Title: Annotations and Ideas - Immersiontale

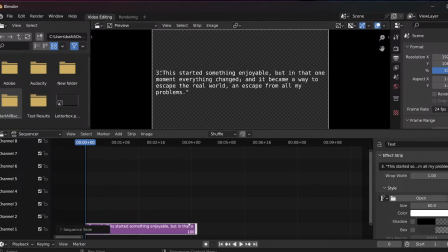I've got this bullet pointed as well, so it's going to look terrible. So if we do... If I just do this, then try and
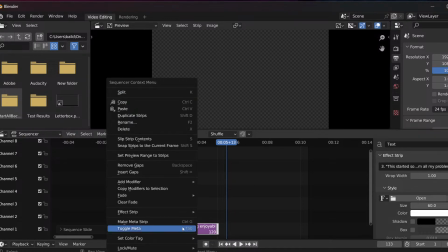cut this so it's just about the right speed.
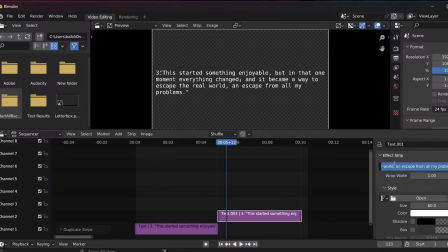So let's try that. So if we do... God damn it.
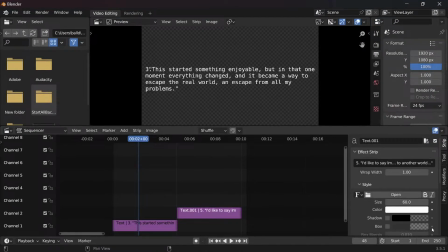It's because I'm using Jen's Wacom. I'm using Jen's Wacom Cintiq 13, I think it is. So it's a little bit awkward. Let's just try and read this.
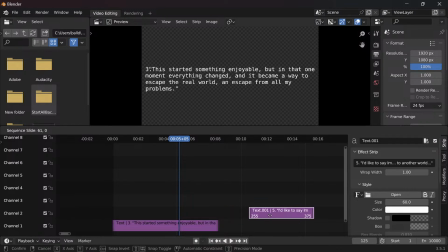I need to put that up to about 8 seconds, I think. This is just a mock-up, so...
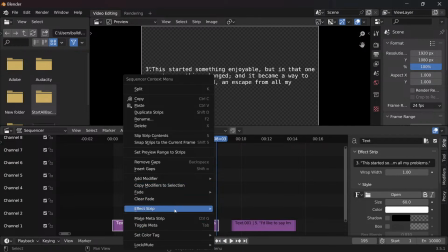And then we do, like, a fade on that.
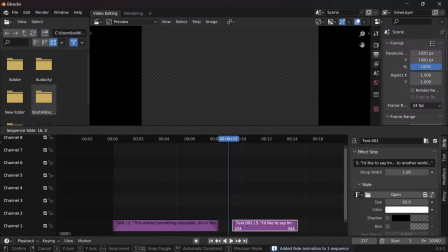I'll have to rewrite parts of this, because the last part I'm not too sure about,
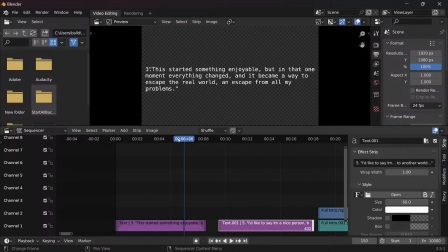because I know I've mentioned it in the escaping worlds and going to another one there, but I might need to rewrite it just a little bit.
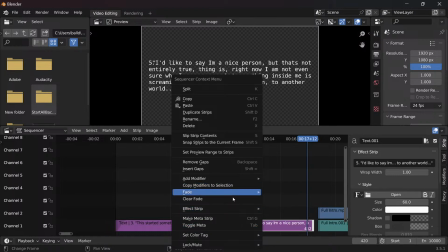So that's roughly about the right timing, right? Maybe a little bit longer just to give somebody enough time to read that and know that something's different.
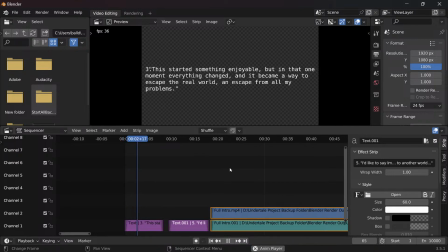So we got this kind of setup here.
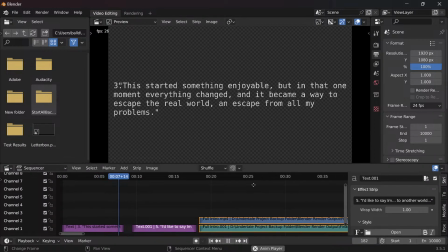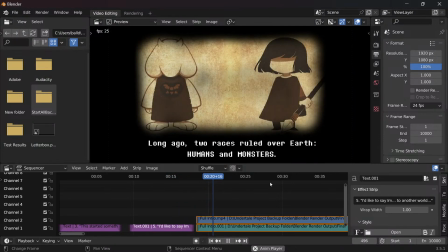And then, bam, immediately. Oh, I forgot to put the music on as well.
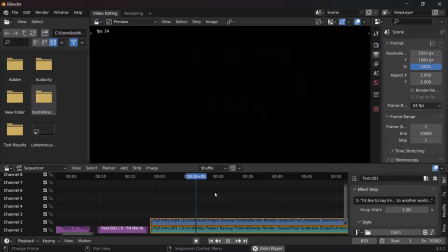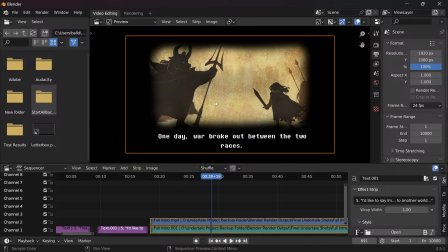So yeah, immediately into the title sequence there, I think would be a lot better. It's giving me Fallout vibes, says Damon. I think that'd be a lot better as just a way to ease people in while also telling them that something's different.
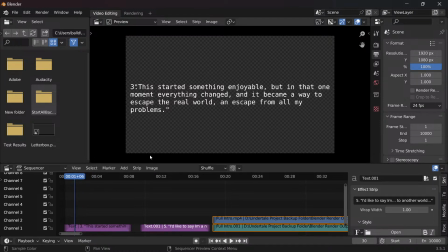Descriptions for this, that bit's fine. I think I need to write that one slightly better. The point that I make there of, that bit, the first line there up until the second comma,
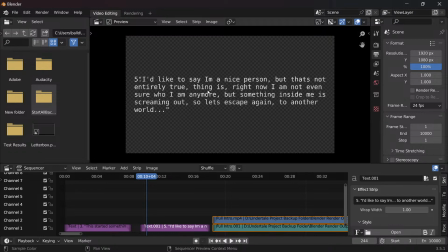is just to give the impression that, this could go either way. It could be a genocide run, it could be a pacifist run. It's totally, up to the player. And of course, it's the whole thing of,
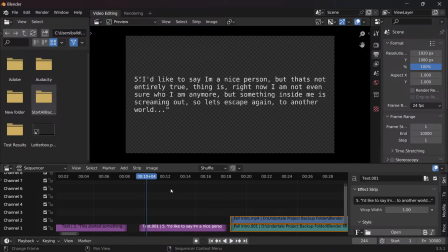then you can kind of keep an eye on them and see whether what they're doing is pacifist or genocide, or it's hinting at the fact that there's some split there, so it could go either way, just like the beginning of the actual game where you can do whatever you want.
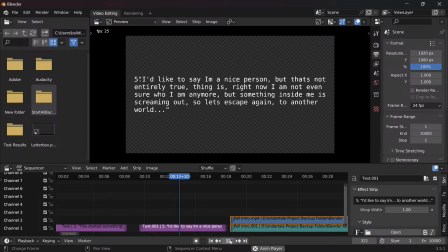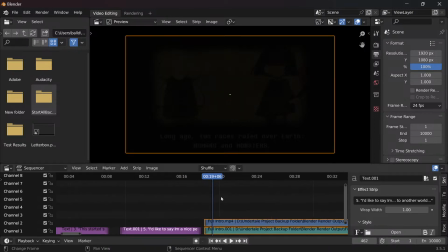And then that wraps into the intro there. And the intro, I don't think I've shown you guys this, so we might as well watch it just quickly.
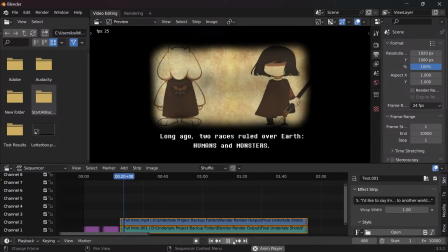Full intro here with the audio.
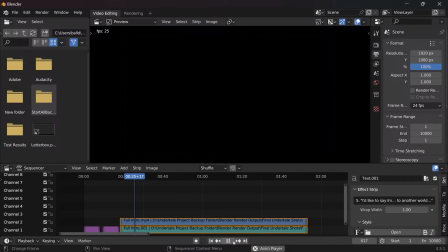I don't know how loud the audio is for you guys, but I hope it's okay.
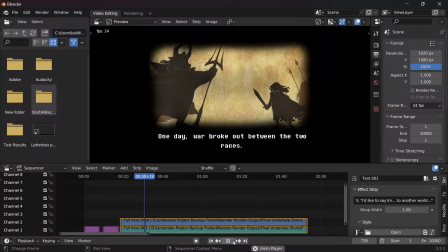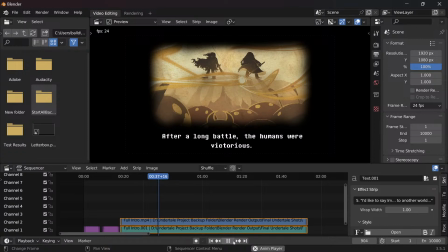This is it actually played on a music box on YouTube.
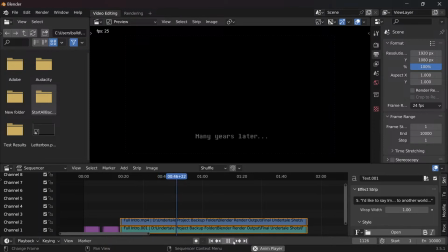So good.